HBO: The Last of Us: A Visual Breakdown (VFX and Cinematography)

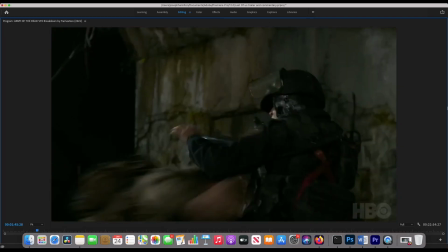They're probably doing some flickering or something. So yeah, I was right about that. Cool. So we got a few really cool shots here.
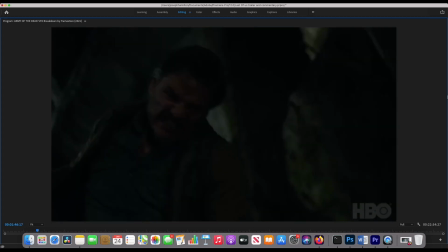I want to talk a little bit about this lightning effect, but it's too quick of a shot to really break down. So I'm going to continue here.
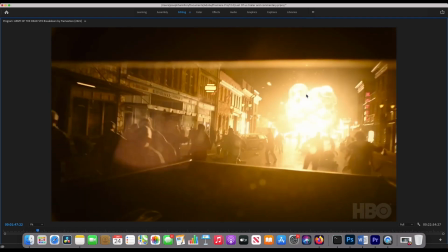This is probably a good shot to break down. We got a mixture of visual effects in addition to a pretty big live action element.
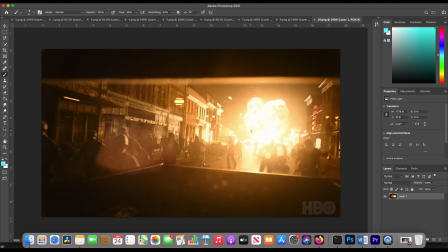So let's go ahead and break this one down. I think this live action shot setup is pretty similar to this guy we just talked about. So again, we have like a bunch of huge light sources blasting from the direction of this fire. So I'm just going to draw one here, guys, but I'm pretty sure all this stuff is real. I don't think they've recreated this whole thing in CG.
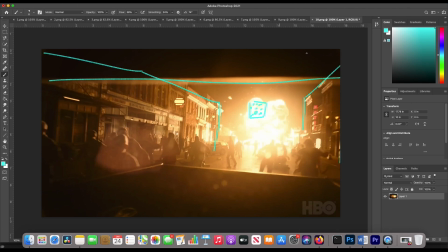I think it's all real. You know, probably this truck foreground is real and everything. And our extras here, I think are real as well. I don't think they're not doing like World War Z CG zombies in this specific shot. I'm sure they use a lot of CG zombies in this series, but I don't think they're doing that here. I think these are
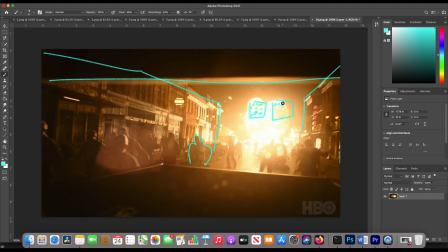extras. And I think what they're doing, they have huge maxi brutes, or I don't know why I keep calling them maxi brutes, guys, but they got huge lights, and when that fire is cued, they're blasting light. They're dimming up really fast and creating that environmental interaction.
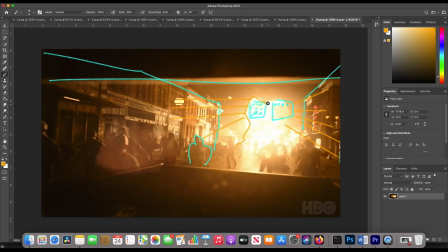And then, of course, this is some kind of explosion simulation. Probably not done in Mantaflow, but probably done in like Houdini or something. But you can create some pretty awesome sims in Blender as well. So they've comped in this sim, added a ton of glow and glare and stuff.
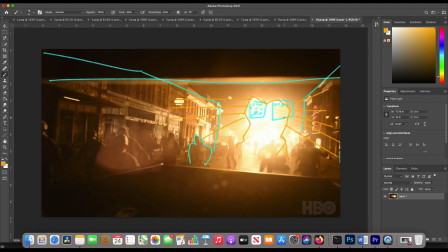And then they also, probably before this huge light source dims up to cue the explosion, they have another lighting set up to just light the street as is. So whenever you have these lighting gags like lightning or an explosion or something, a gunshot, pretty much you want to have two lighting setups.
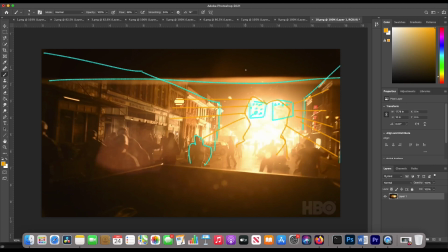You want to have your base lighting, which could be like moonlight or street light. I'm talking about night specifically here, guys. So you have that as like your base. So in this case, we don't really see a before of what this looks like before we have this explosion.
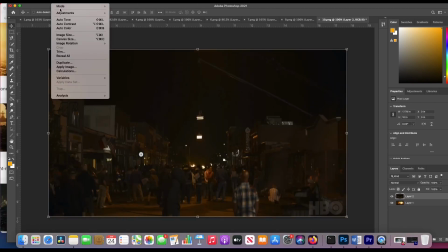But I did find this BTS photo, which I will just increase in brightness a bit here for you guys.
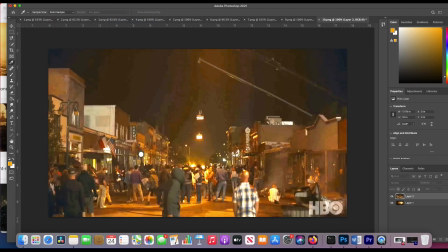All right, so check this out. It looks like the same street, guys. So pretty much what they're doing in this case, it looks like in addition to probably some sources on the ground, fill sources and things like that, bounces, they have these cranes up here.
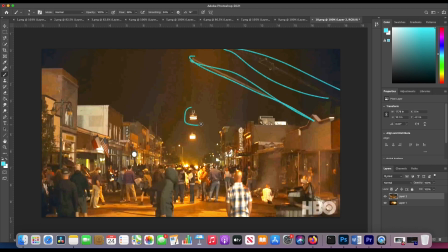They have several of them. There's one more down here, it looks like. And then they're rigging these, looks like Sky Panel S360s, I think is what they're called.
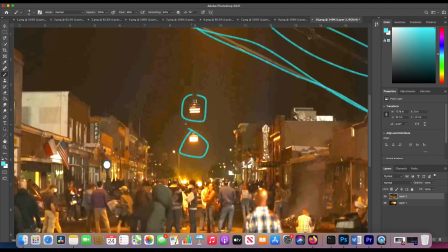So pretty much they're just top lighting the street. So in this case, I think for the show, the power is still on. You can see this street light is on. So probably this is like motivating some orange light to imitate sodium vapor or fire, one or the other.
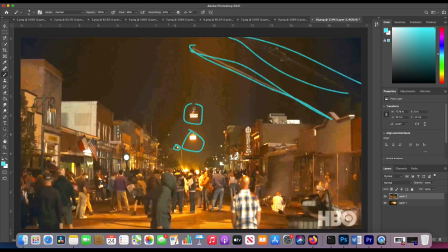So they're top lighting their environments essentially, which is pretty nice because you can shoot more like 360 degrees.
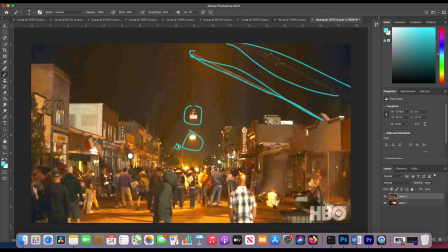It allows for a little bit more versatility in your camera movement. So you're not like too front lit, for example. cool.
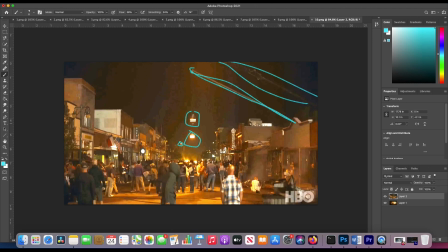So yeah, it looks like to me, guys, they're top lighting their environments with these sky panels. I would think they'd want something more powerful than that, but I guess not.
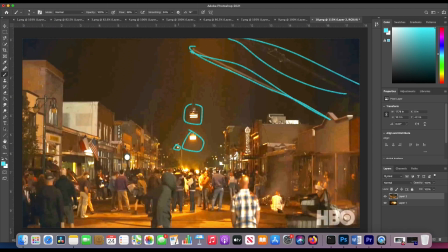I guess it's like enough of an ambience to just kind of fill in those streets and provide shape.
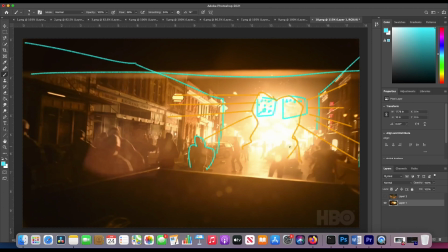You know, that's creating that base layer, and then when that explosion goes off, then they're blasting some maxi brutes or something else, dimming up really quickly to create that environmental interaction in addition to the base layer of this top light.
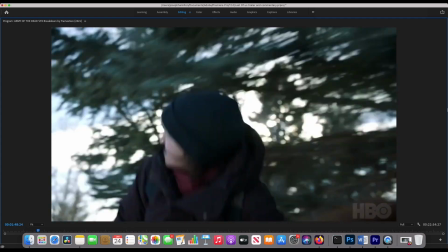So pretty cool shot here. Let's continue. All right, so this is a good lightning shot to break down.
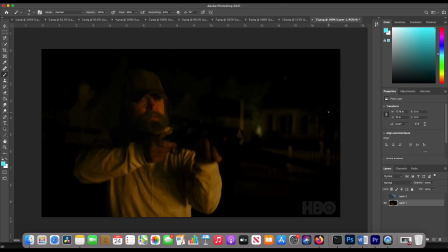Let's do it. All right, again, guys, for these lighting gags, you pretty much have two lighting setups. You have the base level lighting, and then you have the additional lighting gag. So this is that base level lighting. You can see it's pretty minimal, guys. You can see they've lit a little bit of this background with some kind of unit.
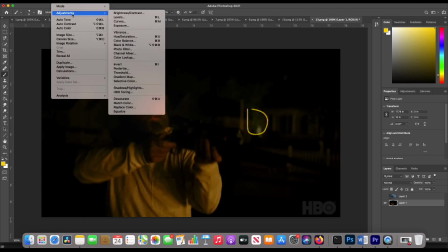I can barely see it, honestly. Let's just increase the brightness a little bit. I'm sure this is intentional.
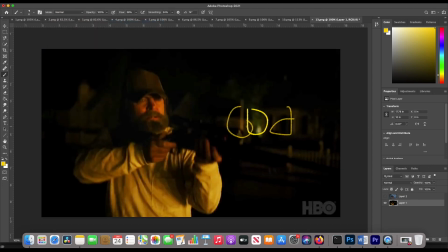So you can see they barely lit this background with some kind of hard source, it looks like, motivated by fire, I'm assuming. And then they have some sort of source coming in off of camera right. So they got probably those big maxi brutes that you saw earlier hitting our character here to motivate that firelight.
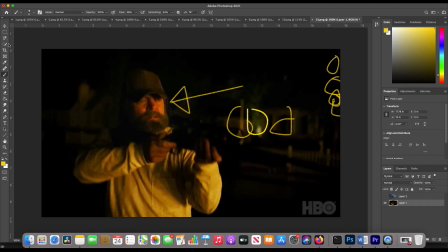Could be the same source on the background, but probably I would guess something different. So they have a little more control. There's really no separation on the back of his head. So no backlight or anything. Like some people would say, you know, where's the edge light? But I think it's great because now whenever that lightning hits here, you're revealing the rest of the environment.
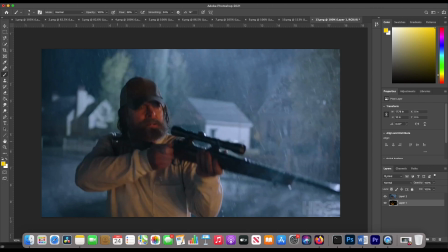So psychologically, I think this is a really good way to tell a story. You know, you're revealing things through the lighting, which is quite interesting. So for this second shot, we're just adding that second lighting gag source.